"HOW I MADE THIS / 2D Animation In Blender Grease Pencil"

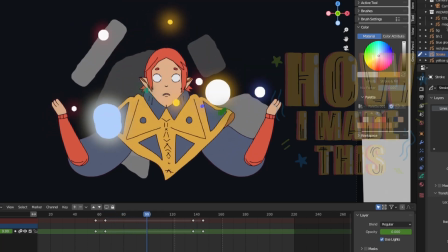Hi everyone, welcome to another How I Made This.
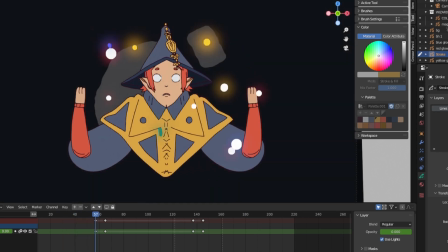This animation was made entirely in Blender Grease Pencil, and I learned a couple of new things that have changed my process completely.
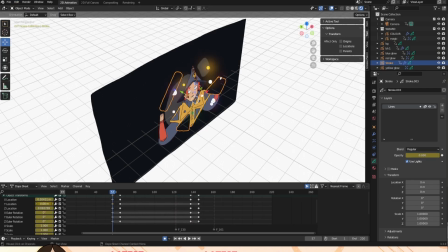As usual, this was meant to be a quick demo of a technique I wanted to show in my How to Animate series on YouTube,
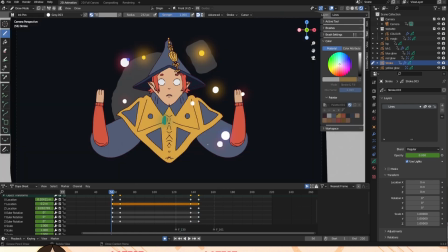but it very quickly ended up being a lot more detailed.
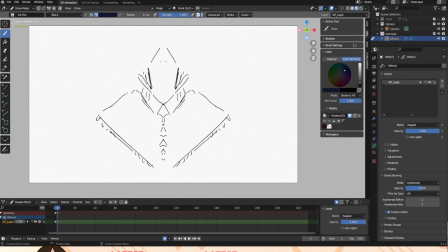So this animation started out with a doodle using the Mirror Modifier during a live stream. I love doing this, it's such a fun and relaxed way for me to sketch out character designs,
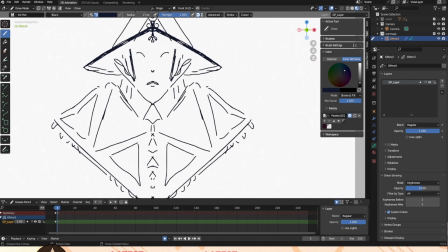and I would highly recommend it if you want a warm-up or you're stuck for ideas.
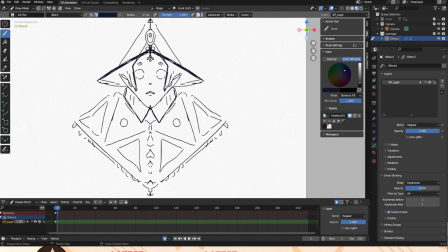It's very easy to make progress quickly, and you can even apply this to background design if you like.
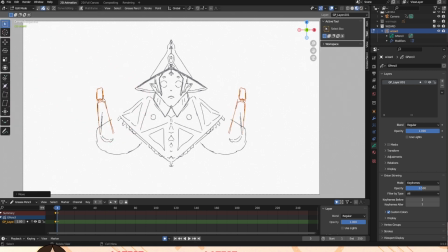Normally animating detail like this is much more labour intensive than I like to do, but with the Mirror Modifier it made certain movements a lot easier.
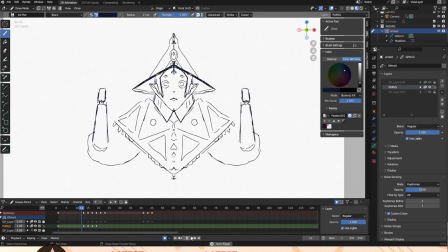With the modifier active, I animated the movement in the arms and hands. Looking back, I would probably add another layer just for the hands,
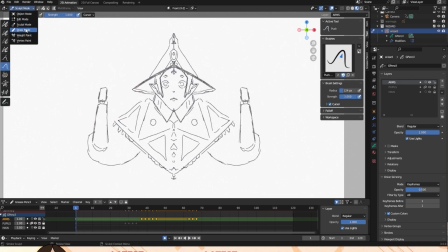so I could put in a bit more detail and move the layer around without it affecting the rest of the sketch.
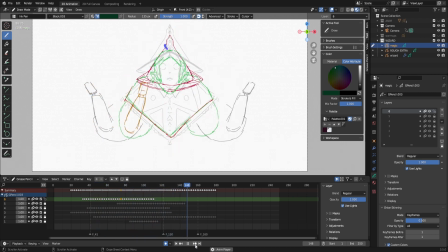If you're going to use the Mirror Modifier and animate like this, I definitely recommend picking a side to work on,
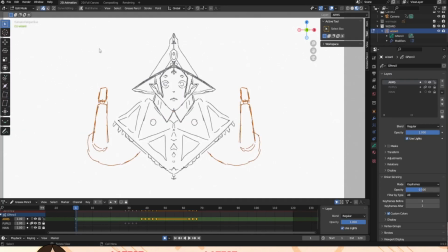because if you want to move or erase a section, it will only be possible from the drawn side. I tend to switch between tasks quite a lot as I'm working, so this was a tough one for me.
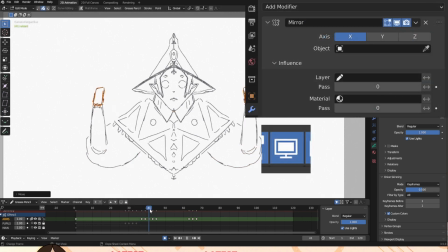You can always hide a modifier from the real-time view in the settings and the final render. Just make sure they're back on when you're ready to check how it looks, or export the final thing.
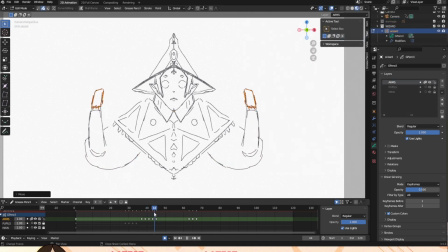If you only want the modifier to affect a certain layer, you can choose which one in the Influence tab.
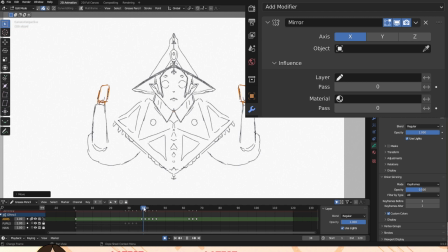However, unless you want it to affect the whole grease pencil, in which case you don't have a layer selected in the Influence tab,
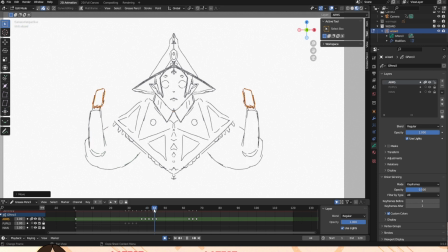you'll need multiple modifiers if you want them to affect multiple individual layers. What I didn't realise at this point, which would have probably reduced the project time by a third, was the ability to apply modifiers. I spent the entire project with active modifiers, which made lining and colouring this incredibly difficult.
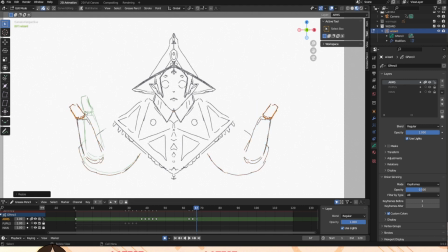So when you're done with a modifier, apply it. To animate the hat and extra details,
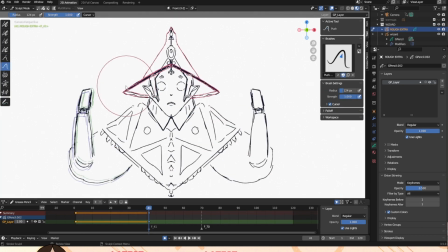I added a new grease pencil and sketched over the top so I could use edit mode and sculpt mode to change the position by hand. I wanted the movement to start slow, the brim of the hat looking like it was caught in a breeze,
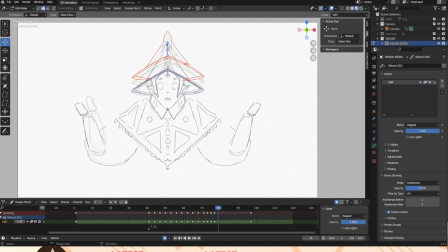before it would lift off the head and out of the camera view for a few seconds.
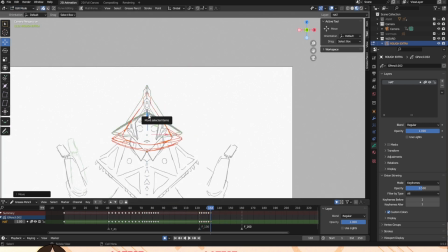Then it would fall and cover the head, knocking the wizard out of his trance.
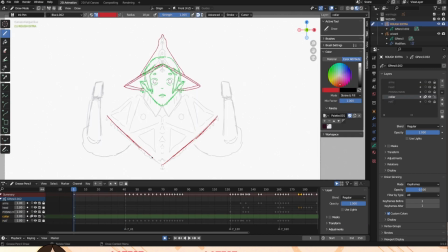I then started adding some animation to the edge of their cape, creating some ripples that I turned into a loop. I was quite worried about this section because I hadn't planned on animating it. There was a lot of detail and I would have had to adjust the pattern and make sure it didn't look jittery later. But it didn't look right staying static when everything else was moving.
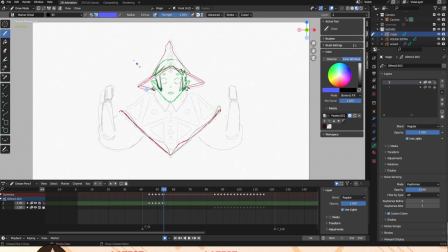As this character was a wizard, I wanted to add in some magic, which I did on a new grease pencil object. I made new layers for each circle or spark I wanted to add. At this point I'm using the color attribute mode, but now I'm more comfortable with Blender,
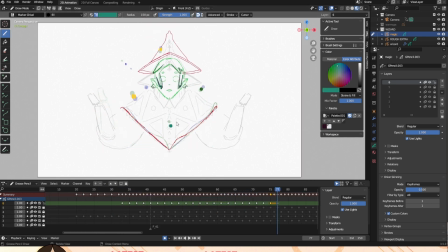I've started using materials a lot more, as although you need to create a new material for each color, the option to change them later is very nice. Next, it was time to tackle the pattern.
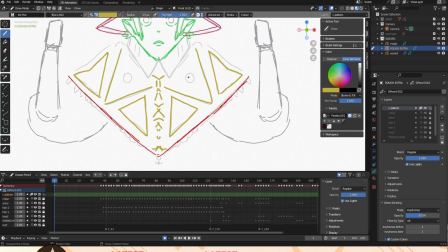I made a new layer, sketched over the design and used the sculpt tool to push and pull the design in the direction I wanted.
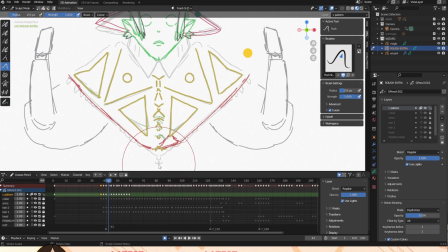I didn't have a reference for the way the cape moved, so it was all from my imagination, which worked pretty well. What helped to keep things consistent was starting at the sketch and then moving the cursor until it reached the red animated line.
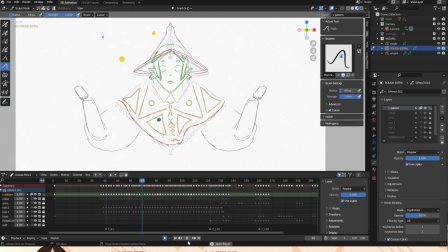When I played the animation through, it looked a lot better than I thought it would be and only needed a couple of minor adjustments.
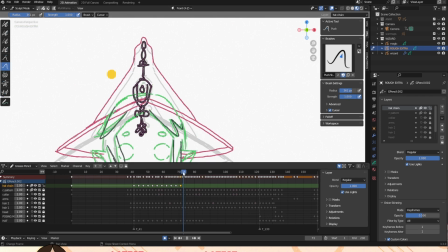The charm attached to the top of the hat was more detailed than I was willing to redraw by hand,
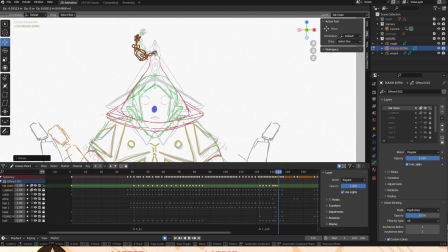so I mostly stuck to edit mode to select, move and rotate the areas I needed in the direction I thought it would swing.
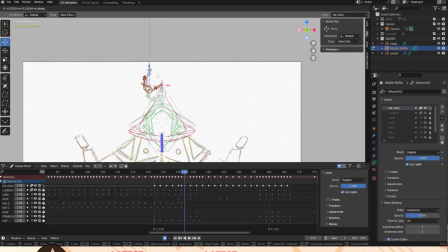As it was attached to the hat, its motion would react to that.
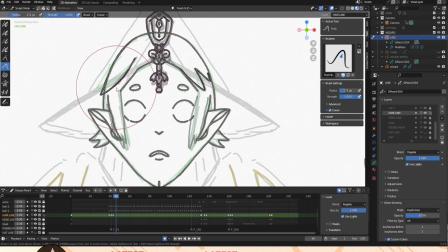Finally, it was time to line the animation and I started with the hair, which I separated out into different sections,
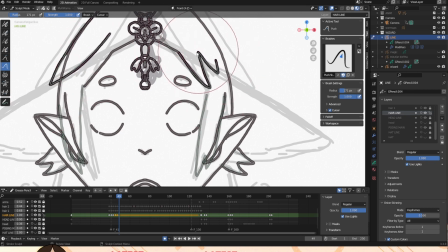so I could create variation in the movement and offset the timing.
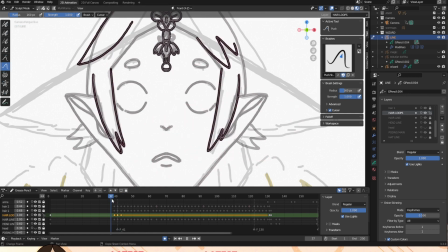It would look very unnatural if they all moved in the same direction with the same timing, so this made it much easier. The sculpt tool, as always, was a big help in making small adjustments while keeping the overall shape consistent.
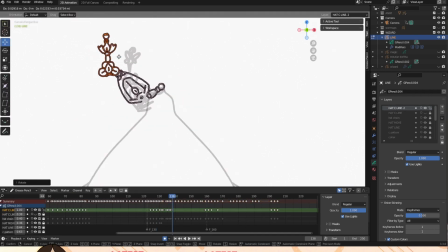Next was the hat charm and cape with detail, which went pretty smoothly as I had the roughs to guide me,
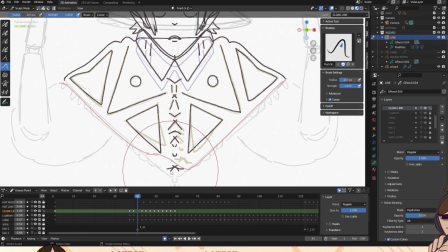and then used the exact same edit and sculpt modes to recreate the placement, but in a much neater way.
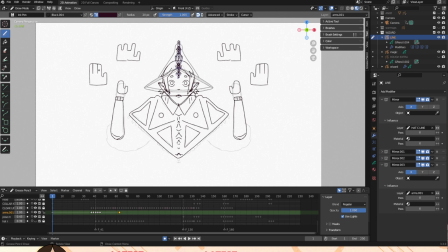I tried some different styles for the hands, but went with the 3-finger design that I like to use from Adventure Time.
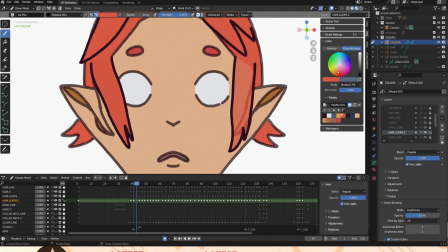I chose to use yellow, blue and red for the colour palette, which I kept limited,
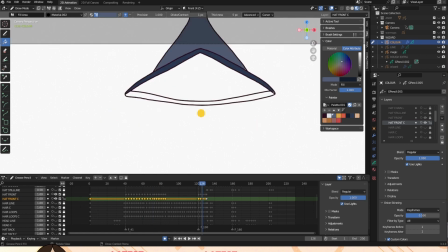not only to make my life easier when colouring, but to help draw the eye around the image.
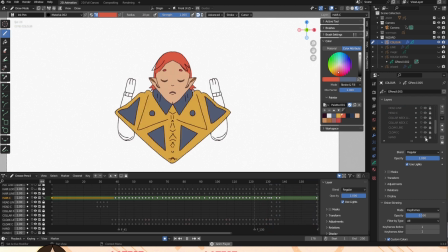The red eyes and hair were the same as the sleeves, the yellow on the cape matched the hat charm, and the blue linked the hat and cape pattern together. If
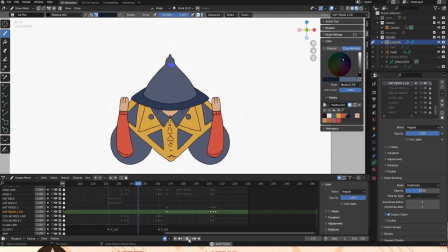I'm really stuck for combinations, I like to use the website Colors to generate palettes for me.
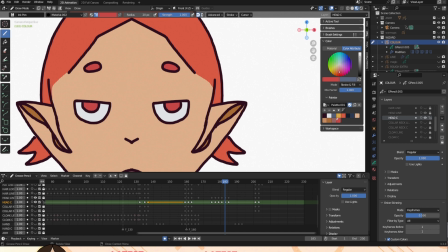Colouring was done with the fill tool and draw tool with a fill material. There were a lot of layers in this that overlapped, which meant more colour layers.
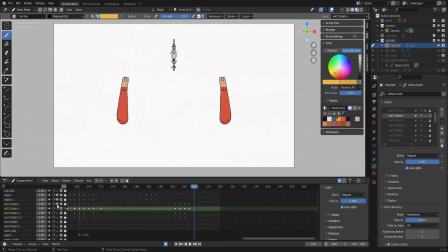I had the most trouble with the hat, mainly because areas needed to appear behind the head and the layers I needed to colour were affected by the modifiers, which should have been applied, but I didn't realise it could be applied until after I'd finished.
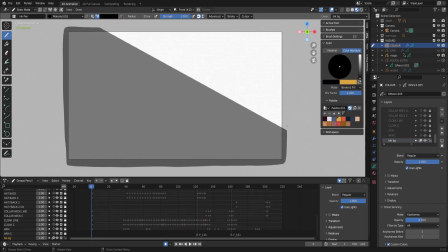Eventually the character animation was complete, so I added a dark background that would fade in by creating opacity keyframes in the layer panel.
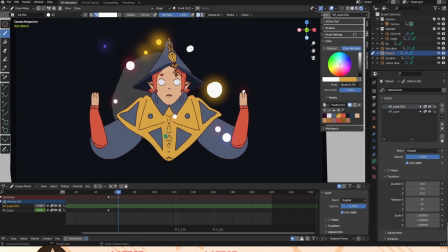Then for the magic, I added a glow effect and some extra shapes that would also fade in, out, and float around.
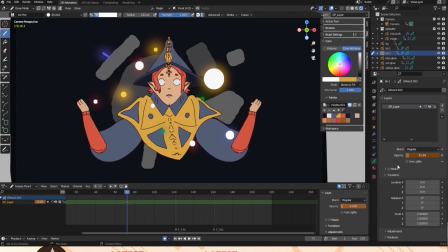Overall, I was super pleased with this one and how it looks.
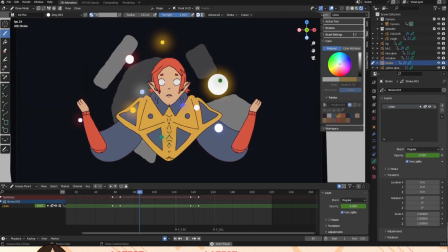If you want to see more videos like this or learn how to animate with easy beginner exercises, take a look at this.